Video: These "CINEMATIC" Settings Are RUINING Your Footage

If you're using the same cinematic settings that everyone recommends, you are unintentionally ruining your footage.
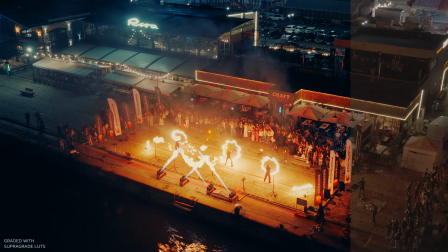And the worst part is that in the moment it seems right, until you see the results later in the edit. This is a problem that I've noticed across thousands of clips,
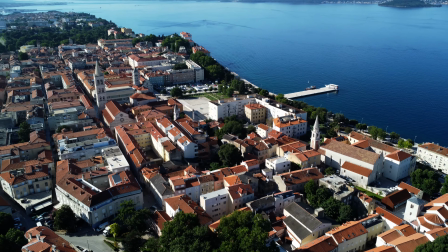and it affects people with beginner knowledge to people with expensive drones, but the result is still the same: bad footage. Cinematic footage is not about just ticking boxes and blindly using some cinematic settings.
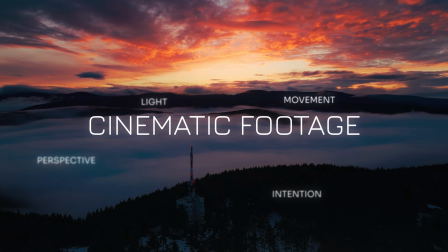It is all about light, movement, perspective, and intention. I've flown drones for years. I've reviewed almost every major camera drone, and I've shot in every environment you can imagine.
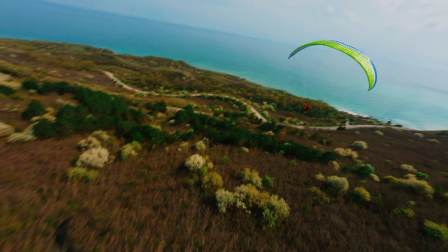And after all of this experience, the biggest mistake I see people do is just blindly copying those cinematic settings that people find online. Just because someone tells you to shoot in 24 frames per second, use the 180-degree shutter rule, use ND filters, and shoot in flat color profile, it doesn't mean your footage will get cinematic by itself. Actually, most of the time it won't. Following these rules blindly will leave you with some footage that just looks soft, bland, mushy, and just amateur.
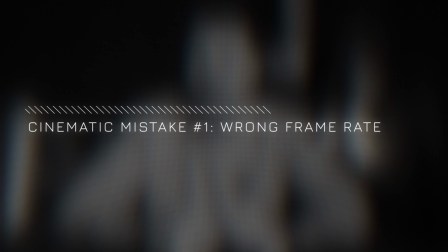Starting out with one of the biggest mistakes, in my opinion, which is the frame rate. For many years, I've been shooting in 24 frames per second, 25 frames per second, which is the PAL European standard, and also 30 frames per second.
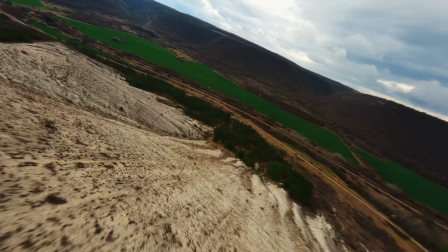My conclusion is that for camera footage, indeed, 24 frames per second is the most cinematic one.
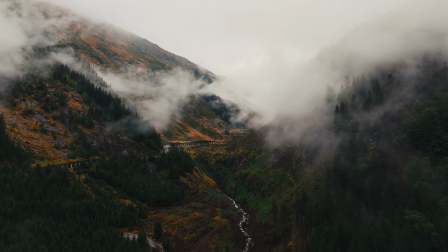But when it comes to drone footage, that's not the case.
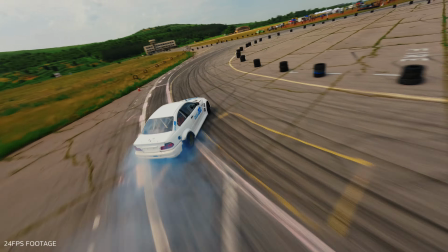You end up with some footage that is just stuttery and choppy, and especially if you are shooting for YouTube or for any other social media,
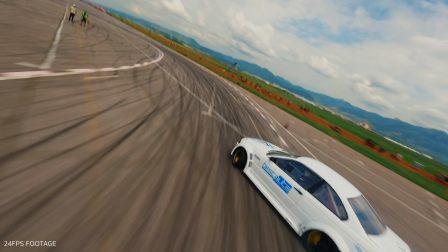then it will be played back in a choppy way, resulting in not so smooth playback, which is super annoying.
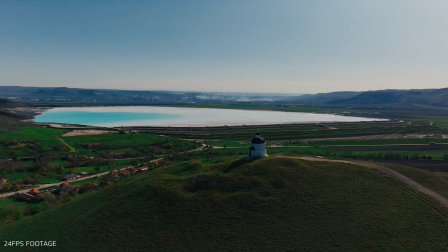Now, of course, if you're shooting for clients and if you have specific requirements, then of course, by all means,
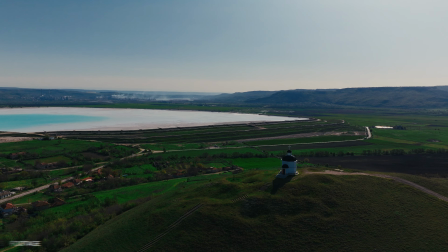go ahead and shoot in 24 frames per second if that's what your project requires.
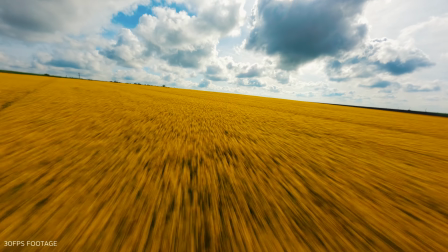But if you're shooting mostly for YouTube and for TikTok, Instagram, and any other social media platform,
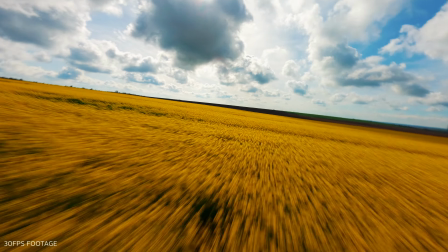30 frames per second is the gold standard because of the smooth playback, especially for drone shots.
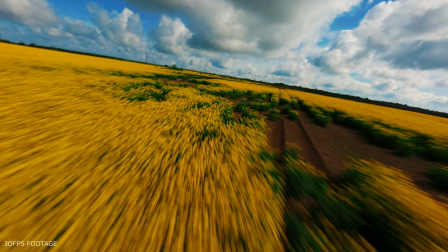And that goes even further if you're shooting FPV, for example.
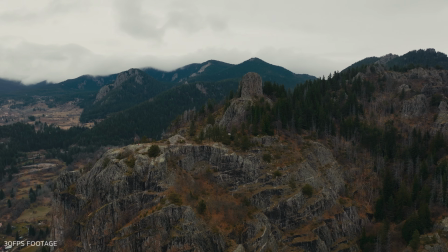So this is mistake number one, just blindly shooting in 24 frames per second because it's cinematic. Make your tests, see what works, see what won't work, and pick accordingly.
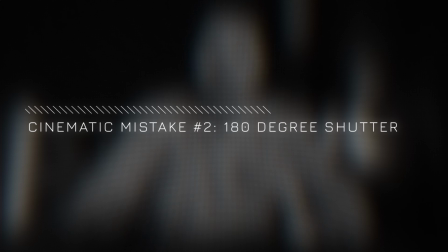My personal favorite, 30 frames per second. Now, the other main mistake I've seen people do is just blindly using 180-degree shutter rule everywhere for every single scenario when it comes to shooting with their drones. But here is the problem.
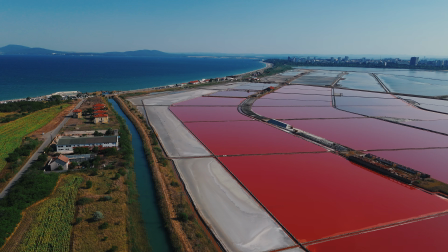Drones are constantly moving through space, and motion blur behaves differently in the air as opposed to a ground-based camera. So locking your shutter to exactly the 180-degree shutter rule might not always be optimal for drone footage. Especially when you're shooting from a very high altitude,
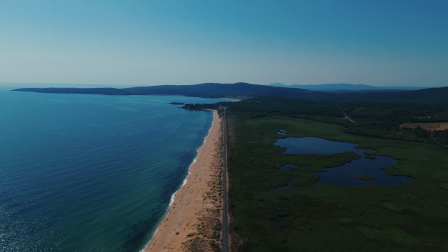there's no real reason to use the 180-degree shutter rule because there's no motion blur. Because you're so far away from the ground, there's literally no perceivable motion that you can use the motion blur on.
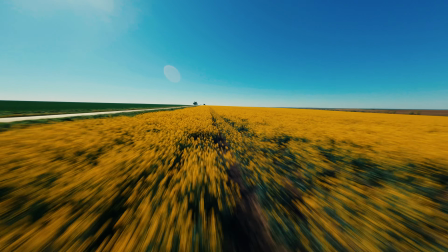If you're very close to the ground, of course, that makes a huge difference.
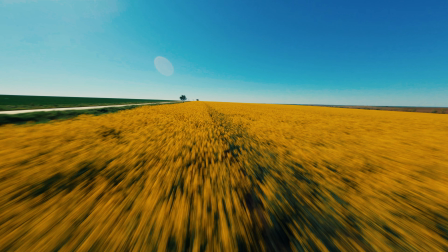But just make sure you understand the reason why that motion blur is important. The next mistake is flat color profile misuse. Flat color profiles like D-Log and D-Log-M are not magic.
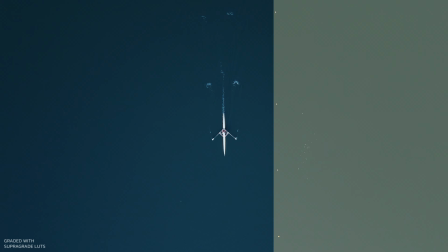They give you much more control over your footage, yes, but they don't magically make your footage cinematic.
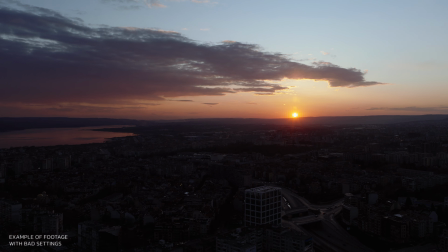If your exposure, white balance, highlights, or shadows are off, your footage will look bad regardless of the color profile. That's exactly why I standardized, if that's even a word, my workflow with SuperGrade.
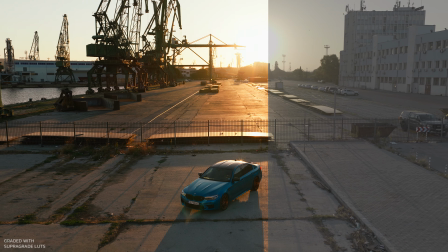It doesn't fix bad lighting or bad judgment when you are shooting with your drone,
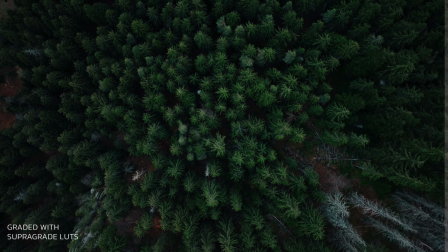but gives you a very nice baseline so you can completely eliminate that
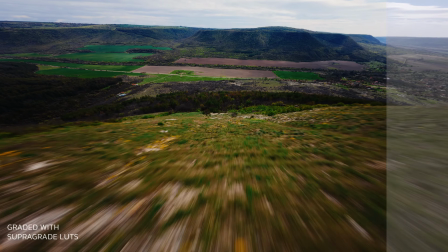starting process of getting your shots looking nice.